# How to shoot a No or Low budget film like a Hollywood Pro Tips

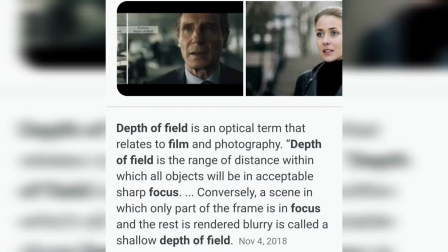[3:57]
You don't want to overuse it in filmmaking, but when you're trying to make a subject pop out and make the background blurry, you use depth of field by increasing your aperture either to the right or decreasing it, depending on what are you trying to put in focus.
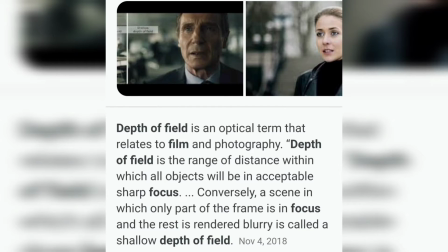[4:12]
Looking at the actors on the screen, it seems though they want you to focus on the actor and not the street behind them, which is very, very important. Now, if you had a walking scene and you wanted to show the area, then you wouldn't have so much blurry background. You have more of an all-focused background with the actor and talent in focus as well.
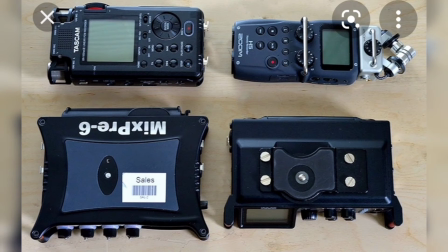[4:30]
So use this, again, very sparingly, but it's beautiful. To have an amazing film, you must have spectacular audio. If you have bad audio, then you have a terrible film. Basically, you need to shoot on external gear.
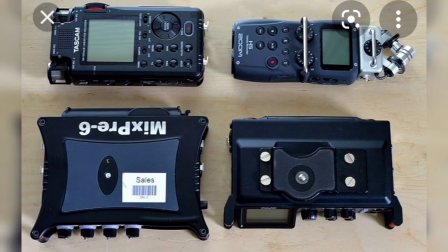[4:45]
Do not use the camera's onboard audio, because quite frankly, the onboard audio on the camera sucks. Keep it in mind, these are camera people, not audio people, not sound engineers. So you want to go with a company like Sound Device, Zoom, and get a real mixer for the field.
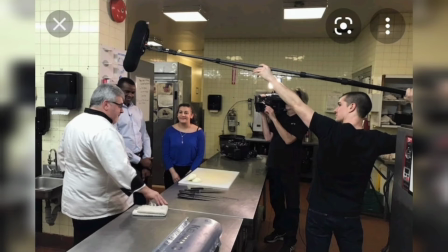[5:03]
You definitely want to invest in a shotgun mic and boom pole with a boom pole operator to hold the mic just out of frame so it doesn't get caught in the camera, but you want to capture beautiful audio from one of these beautiful mics.
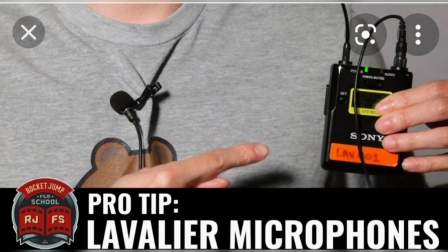[5:17]
I would also advise investing in lapel mics, maybe 2, so you can actually put them on the talent, so if they're away from the camera, far away, you won't see any shotgun mic in your video capture and still maintain great audio.
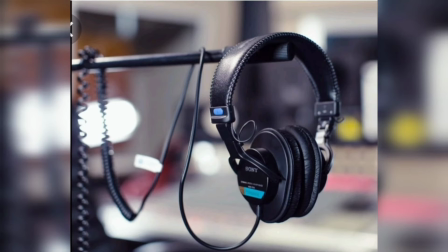[5:32]
Who's ever running sound, make sure they have a great pair of headphones to hear every nuance sound on set. All the dialogue must be clear without any background noise or interference. This is very important because once it's captured, it's done.
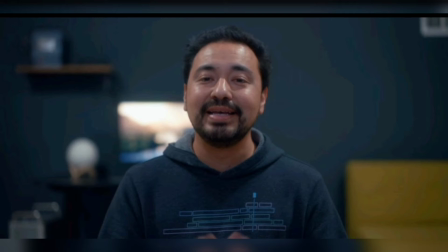[5:49]
Lighting is extremely important. As you can see in this picture here, it's very flat. There's no shadows going on. There's no mystique. Everything, the light is like the house lights are on, like the lights above him in his natural home is on. There's no shaping of the light around his face. Therefore, he's not popping out at all.
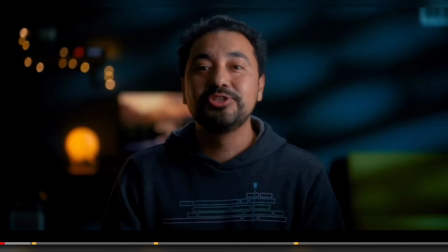[6:09]
And it's kind of boring. As opposed to this wonderfully lit image here. One side of his face appears to be lit more than the other side. That gives you mystique. They call it film noir. You also see a practical light in the left shoulder. There's a yellow ball back there and lights above.
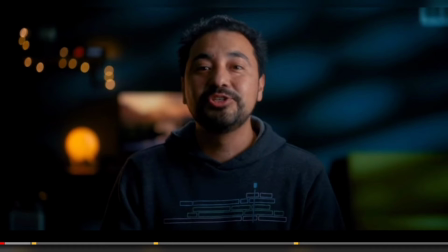[6:28]
That gives it more depth. He's also popping out from the wall because they put a blue light with some kind of cookie, some kind of pattern on the wall behind him. All that adds to depth. ISO is very important.
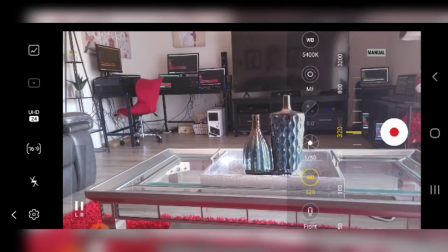[6:42]
Controlling your ISO. Right now I have it at 320. But if I go up too high, it introduces more light.
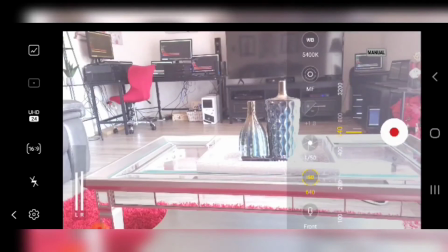[6:48]
Too much light sometimes. And if you're in a dark room and you're trying to bring in this artificial light, you're going to end up with a bunch of noise in your shot.
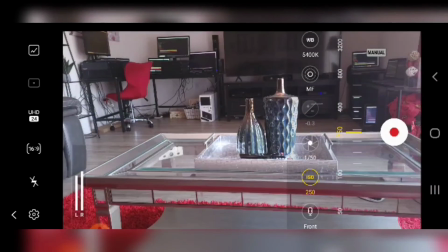[6:56]
So the trick is you want to keep it as low as possible. In filming, you want to go by 160, 320, 160.
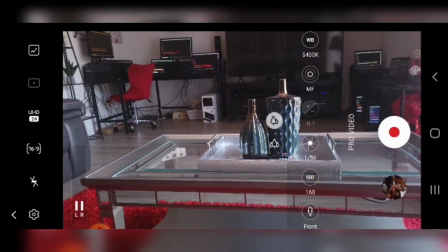[7:04]
If you double 160, you get 320. Let's go over here again. 320 here.
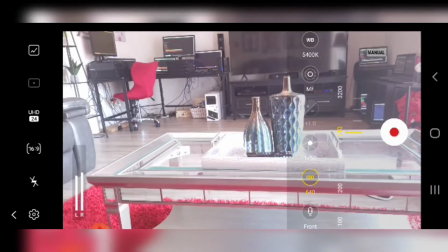[7:11]
If you double that, you go to 640. Now me, I never go past 640. That's too much light right now because it's daytime.
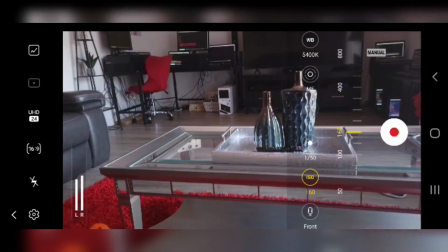[7:17]
Right now, I'll put it down at 160. Camera movement. Camera movement.
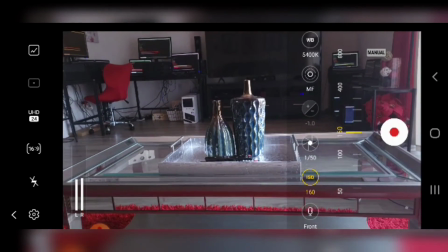[7:22]
You always want to keep the camera moving unless it's something going on in the shot that you don't want to cause too much distraction.
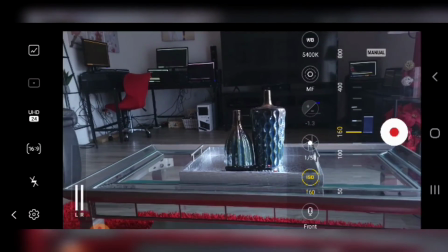[7:28]
Right now there's nothing going on, so I would move this just like that. You can move it any direction.
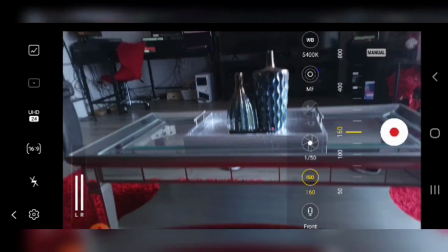[7:36]
You can go that way, you can come up with a pan.
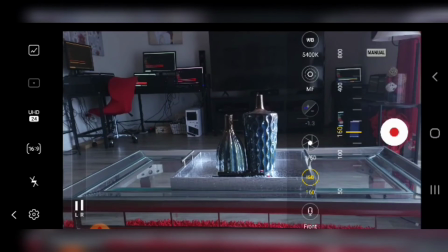[7:42]
Movement adds motion. That's why they call it motion picture. You want to keep the motion going. Like I said, unless you have something going on in the shot, like some fighting going on, you don't want to move it too much because it'll distract the viewer.
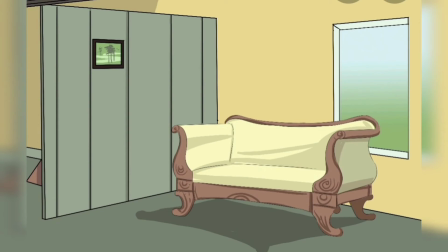[7:55]
When shooting indoors, it's important to pull the furniture away where the talent's going to be sitting because you don't want them to be flat against the wall.